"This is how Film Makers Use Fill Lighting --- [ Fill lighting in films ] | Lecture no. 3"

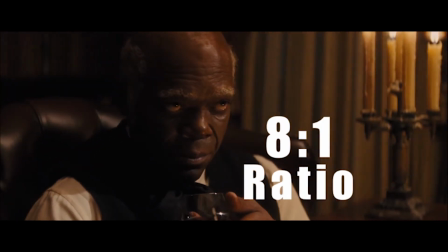243s
In a higher fill ratio, like 8:1, where the key is 8 times stronger than the fill,
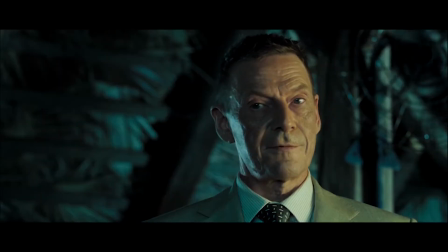249s
the key casts sharp-edged shadows that contrast sharply with the light.
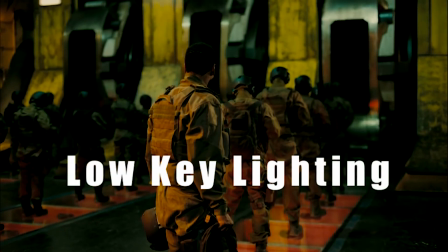255s
This is low-key lighting, which creates a dramatic, mysterious, unsettling, and alienating mood and can display a range of deep negative emotions.
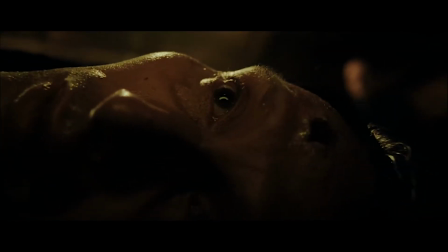264s
As such, it is common in dark dramas, thrillers, and horror. Now, let's see some ways to use fill lighting.
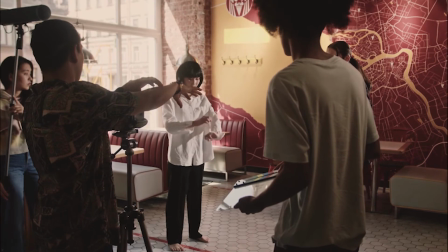275s
Cinematographers utilize fill lights in a variety of ways to achieve different looks and moods.
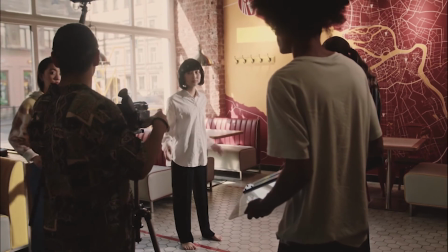280s
As is best practice in all disciplines, before you break the rules, you should master the basics.
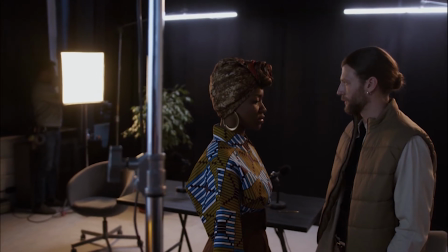286s
A fill light works best when you position it at a general opposite angle from the key light.
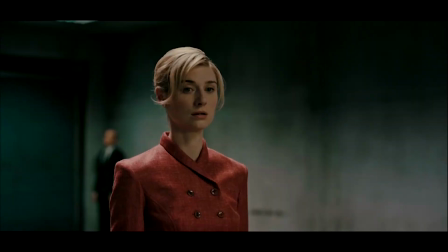291s
If you place the key slightly off to the side of the camera and the front of the subject,
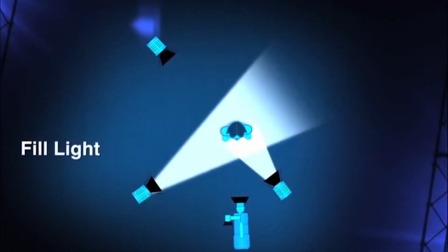297s
on a light stand at a 45-degree angle to the camera, creating high contrast shadows on the side of the face.
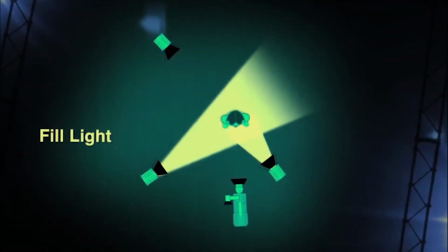305s
The fill should be on the left at a similar angle. Typically, the fill light is less bright than the key.
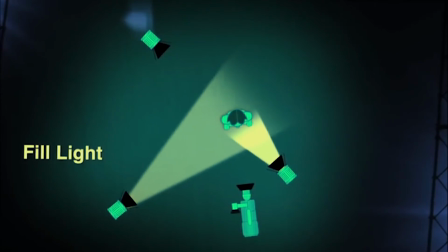312s
In fact, it is customary that the fill is half as bright as key light.
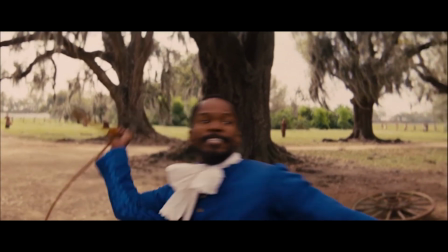317s
You can control the fill light's brightness by using diffusers and modifiers and adjusting its distance from the subject.
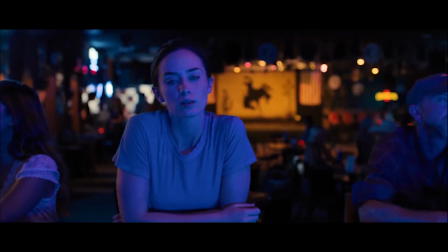326s
Some common diffusers you can use to soften hard light include silks, scrims, and neutral density gels.
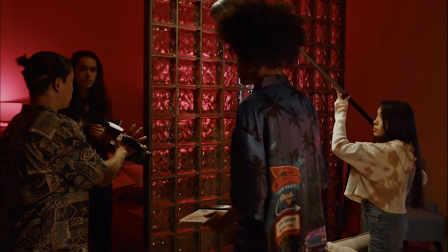334s
All of these techniques can reduce light without changing its color.
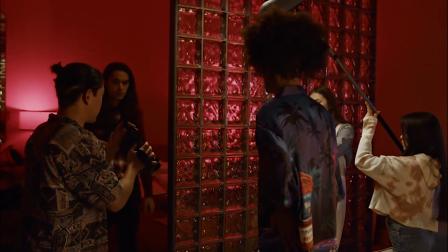339s
It's important that the fill light remains indistinctive and does not create any shadows of its own.
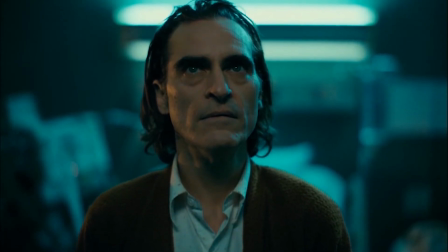345s
If the fill light is creating a second shadow, you should dim the brightness of the source.
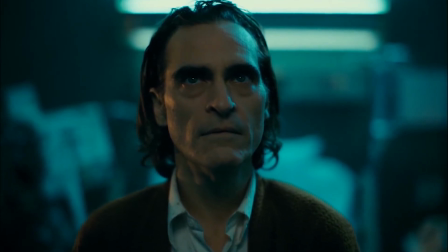351s
The fill light will create fewer shadows when it is closer to the camera.
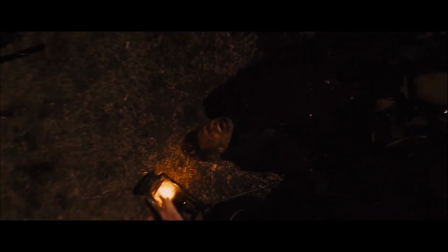356s
Where you place your lights, relative to your subject and the camera, determines where shadows fall.
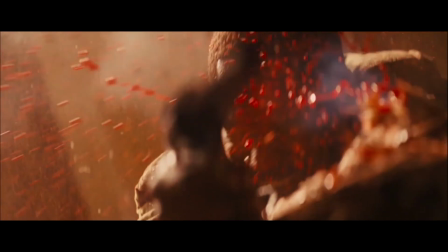363s
How you position your fill and backlight affects whether there are deep, moody shadows or an optimistic, even light cast across your scene.
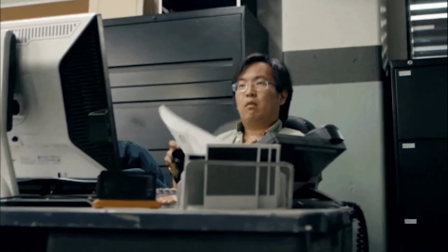373s
These are some uses of fill lighting. If you are interested in filmmaking and content creation, then you should check out the description section below
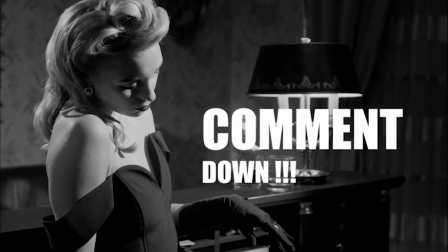382s
and comment down that you are going to implement this lighting technique in your videography.
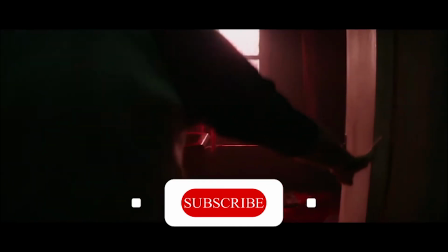388s
Also, like, share, and subscribe to our channel if you think that we are adding value to your filming knowledge.
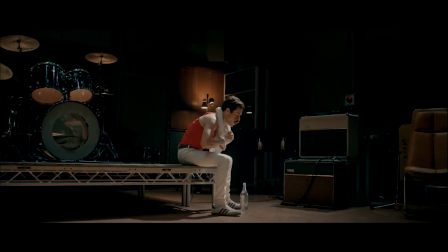395s
In the next video, we will see backlighting, which is placed behind the actor to help define their features and distinguish them from the background.
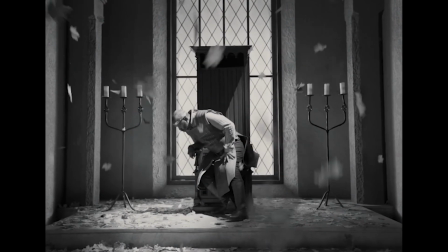403s
We will see you in the next video.